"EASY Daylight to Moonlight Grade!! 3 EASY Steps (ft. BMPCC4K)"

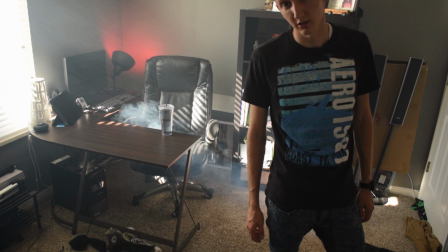4:18 And the air conditioner's on, so it keeps getting sucked out of the room.
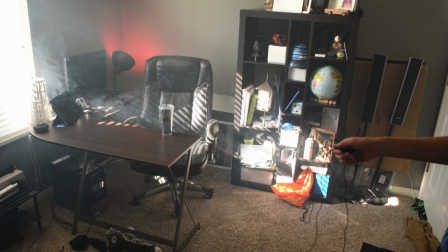4:23 And that looks about right. And let's go ahead and record a short little clip.
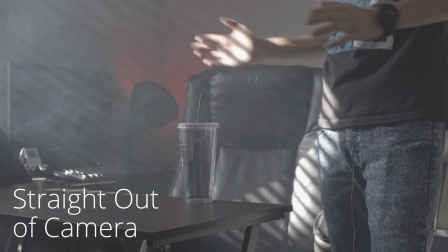4:29 I'm going to be sitting kind of in this area. This is where I focused. So I'm going to go ahead and sit down there.
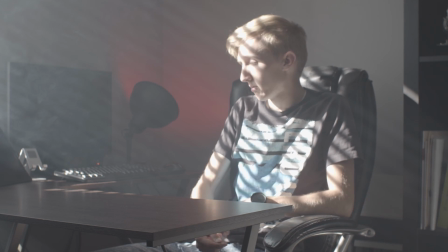4:40 I have no idea how this looks on my other camera. It's probably quite bright, but it's kind of cool.
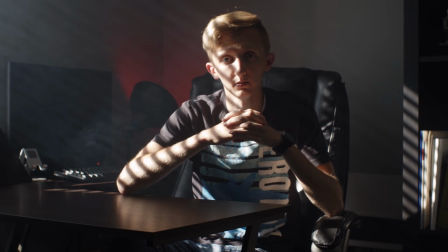4:50 And I make a serious face. I don't know what I'm going to say to the camera though.
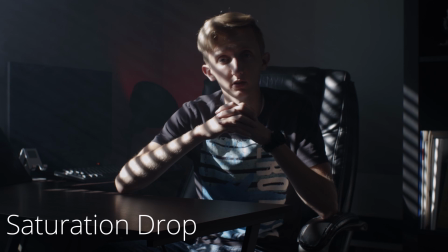4:58 It's been far too long. I'm sorry.
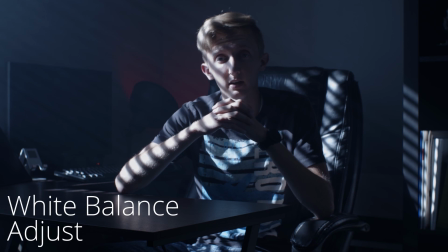5:09 I'm gonna get started at it again.
I don't know, something like that.
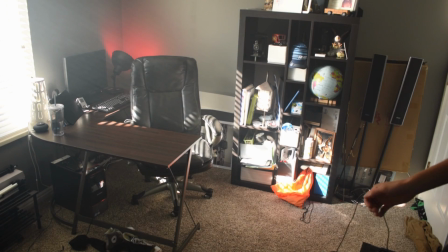5:17 And that was very, very uninspirational, wasn't it?
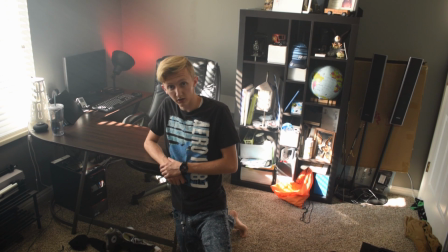5:24 Yeah. So let's go ahead and take a look at the clip in DaVinci Resolve.
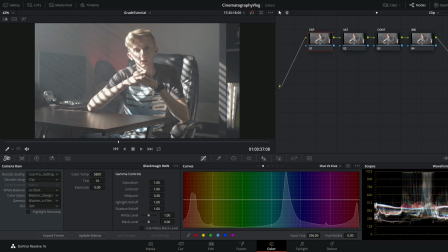5:30 So my basic workflow in DaVinci Resolve consists of a simple
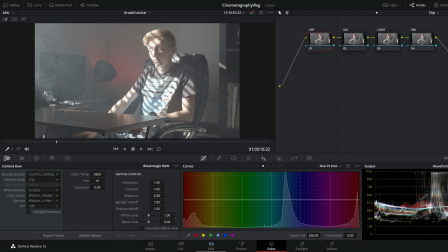5:38 correction of the saturation and contrast of the clip,
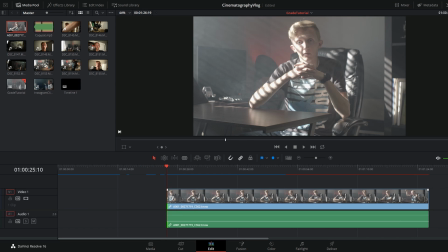5:42 especially because it is shooting in a flat profile, the Blackmagic film profile.
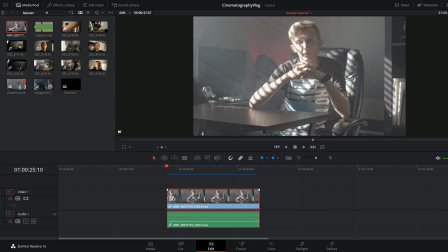5:49 So I'm gonna first add some saturation back into the colors, and I'm also going to add some contrast as well.
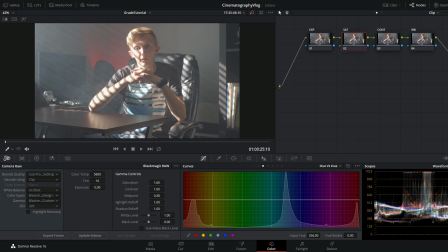5:58 And a very important thing that I like to check the box is the video black levels. So this will take the grayish blacks that are present and it'll drop them down into more of a black.
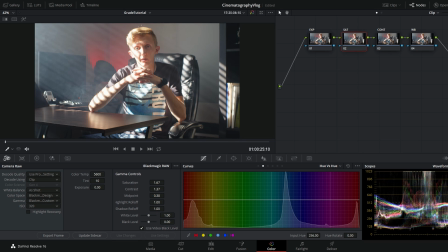6:14 That is one of the things. If there are highlights that need to be recovered, I'll also check that box.
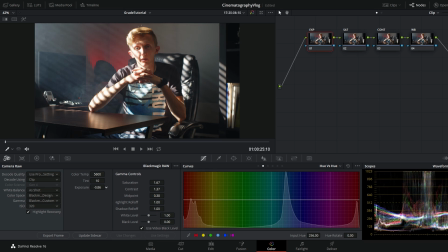6:20 I might have overexposed my face, but because Blackmagic Raw is so flexible in post, I can recover those. Now this is how I would get a
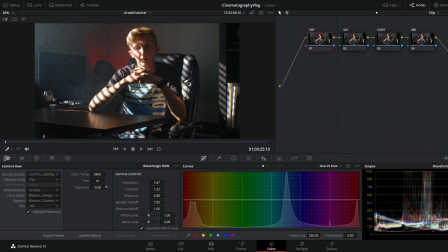6:33 video to look like in real life, with the normal colors and the normal stuff like that.
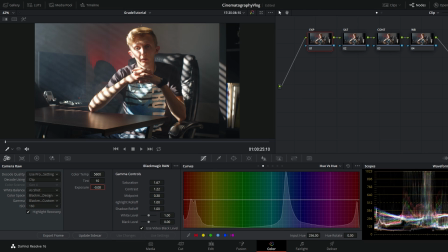6:39 But what I want to do is turn it into more of a Moonlight night shot, like I did with the one that I posted on Instagram. So it's really quite simple. It doesn't require any special LUTs or anything, but this is a way that I like to do it.
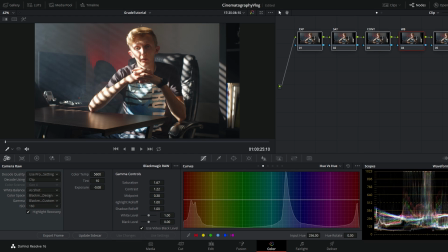6:57 So basically, when you think of a nighttime shot, it is more of a blue color and more of a less saturated because you can't see the colors as well. So that's basically all that we're gonna do,
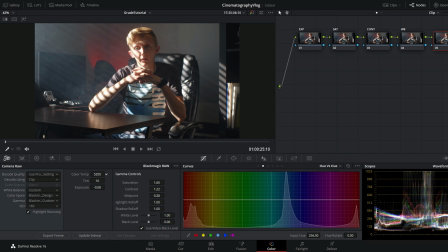7:13 is we're going to drop the color balance, cool it down till it's fairly blue, but what I like to do, or what I like about changing the color balance, is that the blacks stay black, they don't turn blue.
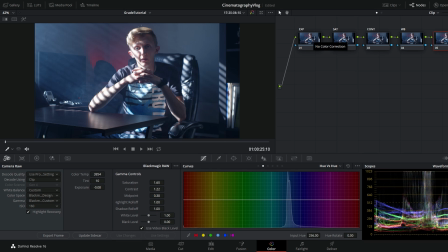7:30 So that's that, and then also along with cooling down the image, we need to darken it because night is obviously darker than daylight.
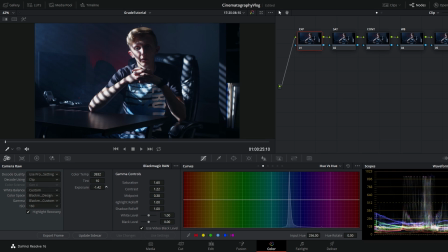7:42 So after we drop that down, it's starting to look a little bit more like Moonlight, and we just make a few changes to make sure it looks fairly similar to a night shot and moonlight coming through the window.
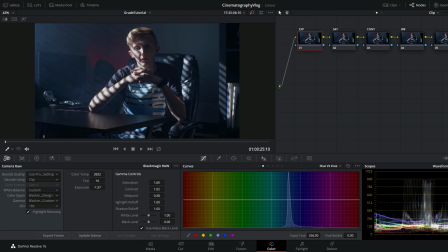7:59 So after we drop down the white balance, after we cool that down, and we can drop the exposure, the colors are still fairly vibrant. So what we're gonna do is we're gonna drop that saturation, and that will make it seem a little bit more like nighttime. When it's nighttime, our eyes can't see color as well. So there we have it, a very simple day to night moonlight grade.